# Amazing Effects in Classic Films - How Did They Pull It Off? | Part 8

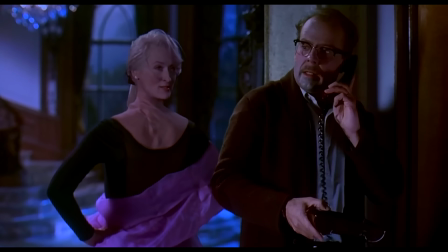492s
Then Streep's head from in front of the blue screen was comped onto the footage and matched moved frame by frame to match the body.
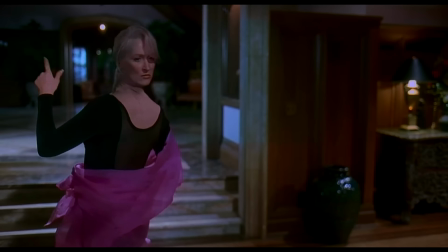499s
Finally, a computer-generated twisted neck piece was molded, animated, and matched moved to fit between Meryl's body and the extracted head,
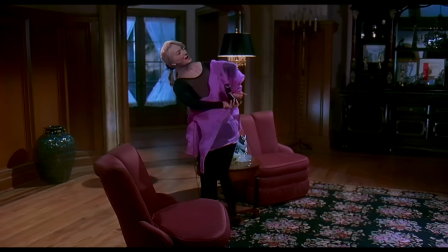506s
bringing it all together into a shot that wasn't possible just a few years earlier. More Death Becomes Her.
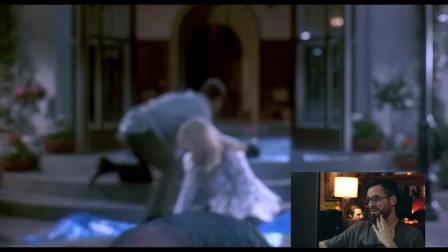514s
How fun. Feels green screened for some reason. Yeah, her head's definitely on a blue screen.
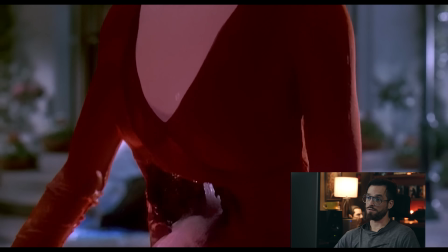519s
Oh, wow. I have 0 frame of reference for the scene, so it's just kind of like seeing an AI video on TikTok where you're like,
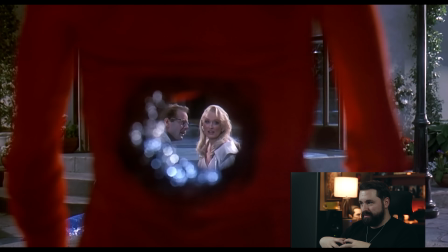527s
I'm not sure what the prompt was, but here we are. So the body is practical in the scene, but they shot her head on a blue screen and then comped the 2.
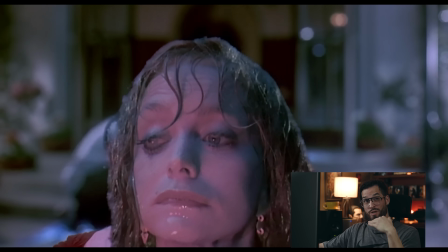536s
Feels like the close-up of her head spitting the water out is a totally different piece,
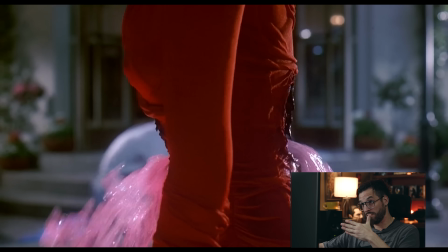540s
and then it's a Texas switch kind of stitched to the double version of this animatronic dead corpse.
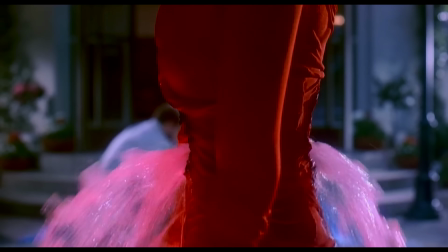547s
The hole in the stomach was accomplished through multiple techniques. First, we have this moment of Goldie Hawn standing into frame, revealing the hole for the first time.
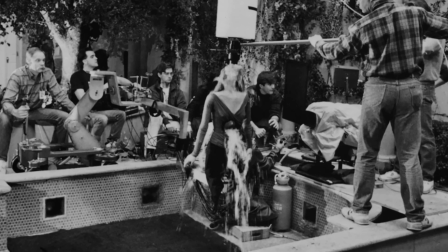555s
For this specific shot, a headless dummy was built that would be lifted from a pole off frame with water pumped through once that hole was in shot.
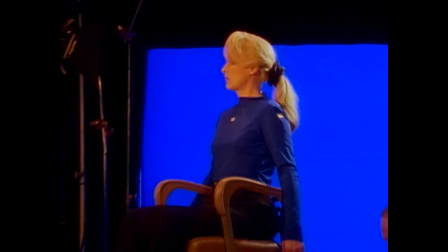563s
Then, similar to the twisted head effect, Hawn was shot separately on a blue screen, then composited and match moved over the dummy.
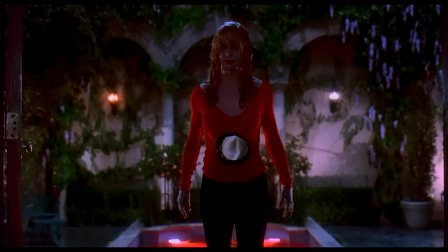569s
For the full body shots, the rim of the wound was practical and the rest was done digitally.
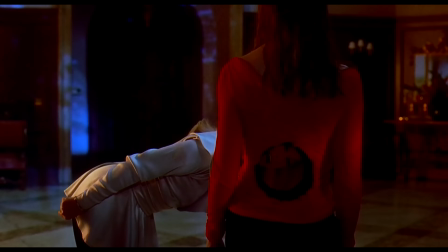574s
First, a makeup piece was designed to be worn by Goldie Hawn that would be the start of the final effect.
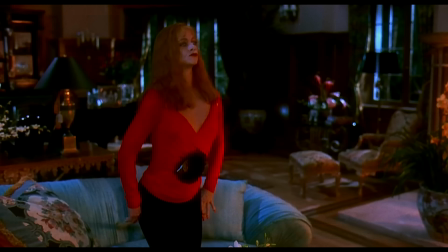579s
This would allow them to keep the edge of that practical makeup, then rotoscope the center out, creating the illusion of the hole.
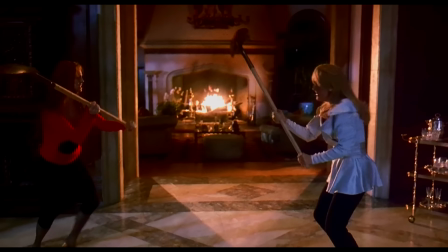585s
To create depth, the hole was built as a 3D digital element, allowing it to shift with the camera's movement and respond to lighting and perspective.
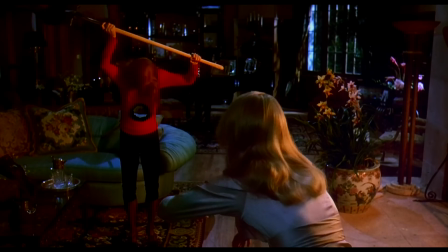592s
Then elements like the shovel passing through her stomach were filmed practically against a blue screen and composited into the shot as 2D elements,
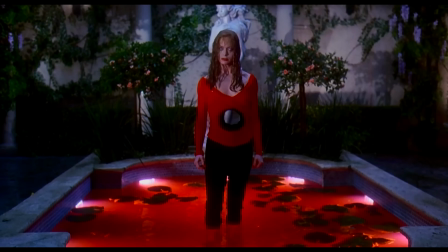600s
passing cleanly through the digital hole. It's a great example of multiple techniques coming together to create one incredibly effective sequence.
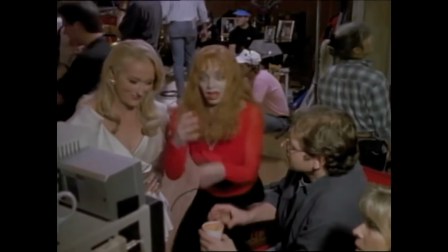607s
Yeah. Oh, well, what's this one? It's like Lucy.
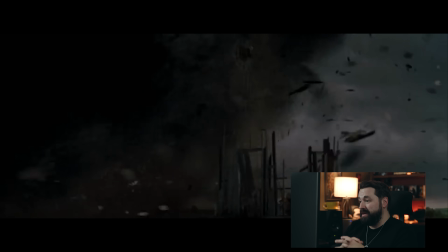616s
I love the scene. The scene scared the hell out of me as a kid. Twister, another one I haven't seen.
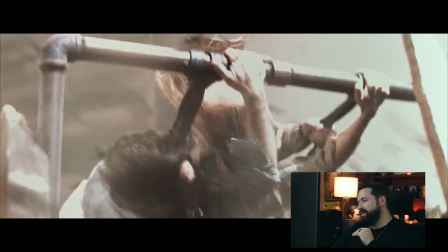621s
Dude, that has to be practical. There's a tornado in this movie?
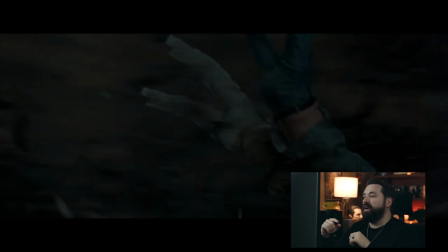623s
My guess is they built the set to where they could actually spin them and them actually hang upside down.
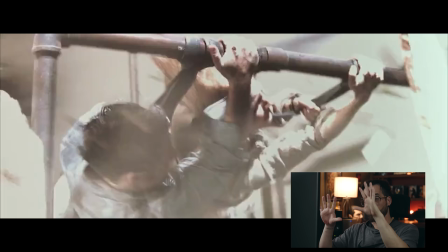631s
I feel like when they have them hanging, they actually would have been hanging vertically, and then they framed the camera to be sideways.
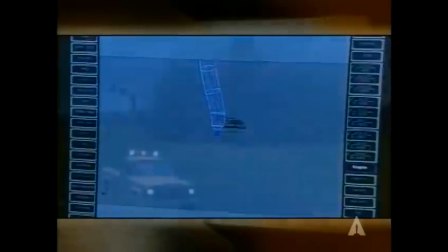639s
Twister came out in 1997 and was nominated for the Academy Award for Best Visual Effects, but ultimately lost to Independence Day that year.
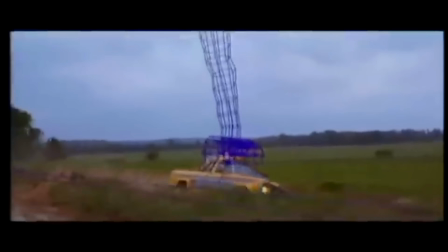647s
And the project itself actually started as a visual effects test developed by ILM at the request of Steven Spielberg.
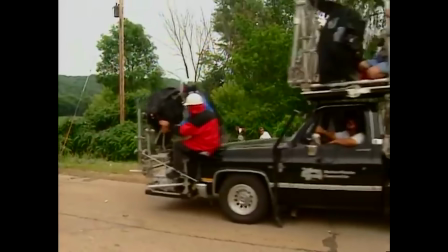653s
Twister's behind the scenes overall is just as fascinating as the film itself,
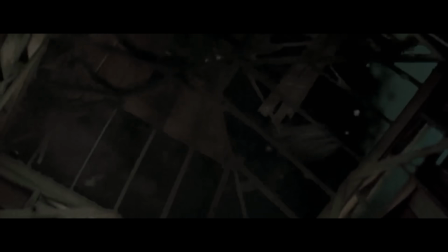658s
but the effect we're looking at today takes place during the film's climactic moment when Bill and Joe are nearly sucked up into a tornado.
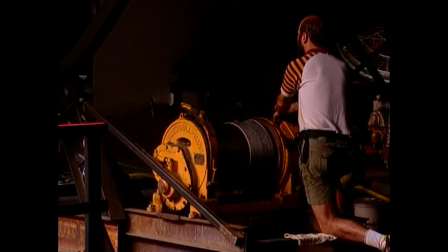664s
To accomplish this, they built the set on a rotating gimbal. They would then attach the camera and talent to this rig, so when they turned the set upside down,
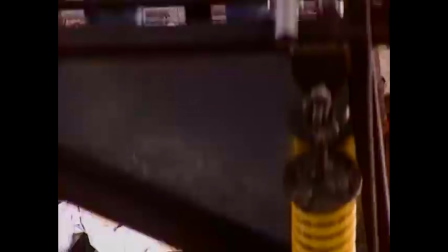672s
the actors would appear to be lifting up into the tornado since the camera moved in a fixed position with them.
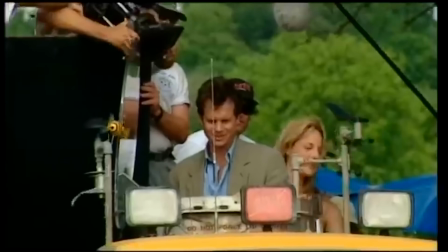678s
And we're dealing with a tornado, so of course there were large wind machines used to blow their hair and clothing in the right direction.
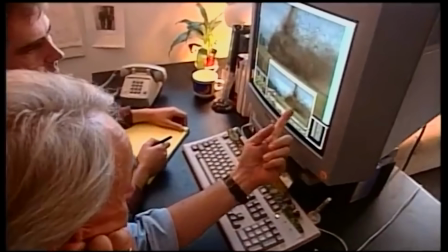685s
Then in post, they could composite the tornado itself into the shot, layering it over a surprisingly convincing practical setup that sold the whole illusion.
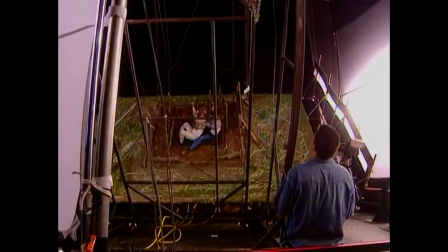693s
The real wind, real motion, and the real rotating rig gave them a grounded physical element that made everything around it feel believable.
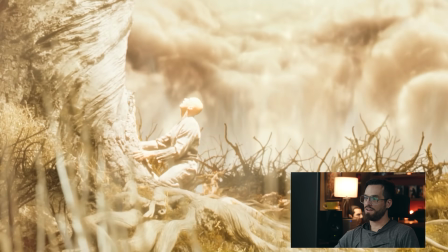705s
Yes. An acid trip. Yeah, I feel like this is just Darren Aronofsky tripping balls.
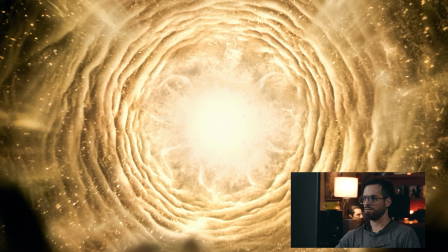712s
Bald Hugh Jackman is a fever dream. This golden rain? I don't want to say golden shower, because that's not it.
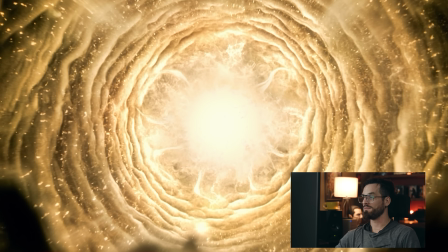719s
That looks sick as hell. Oh, this is a trip, dude. I don't know.
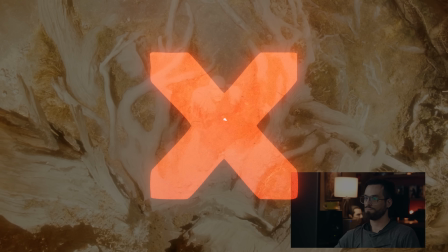724s
Yeah, I don't know. Aerial footage of clouds, maybe?
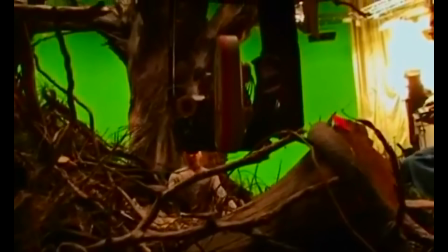728s
When the budget for the fountain got slashed in half to $35 million during pre-production, Darren Aronofsky had to get creative with the film's trippy space visuals.
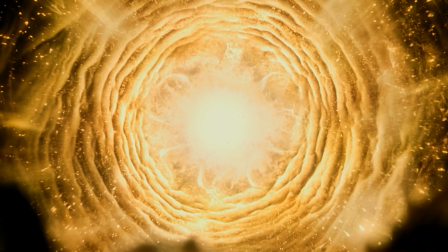736s
Instead of relying on expensive CGI, he turned to a more hands-on method, macro photography.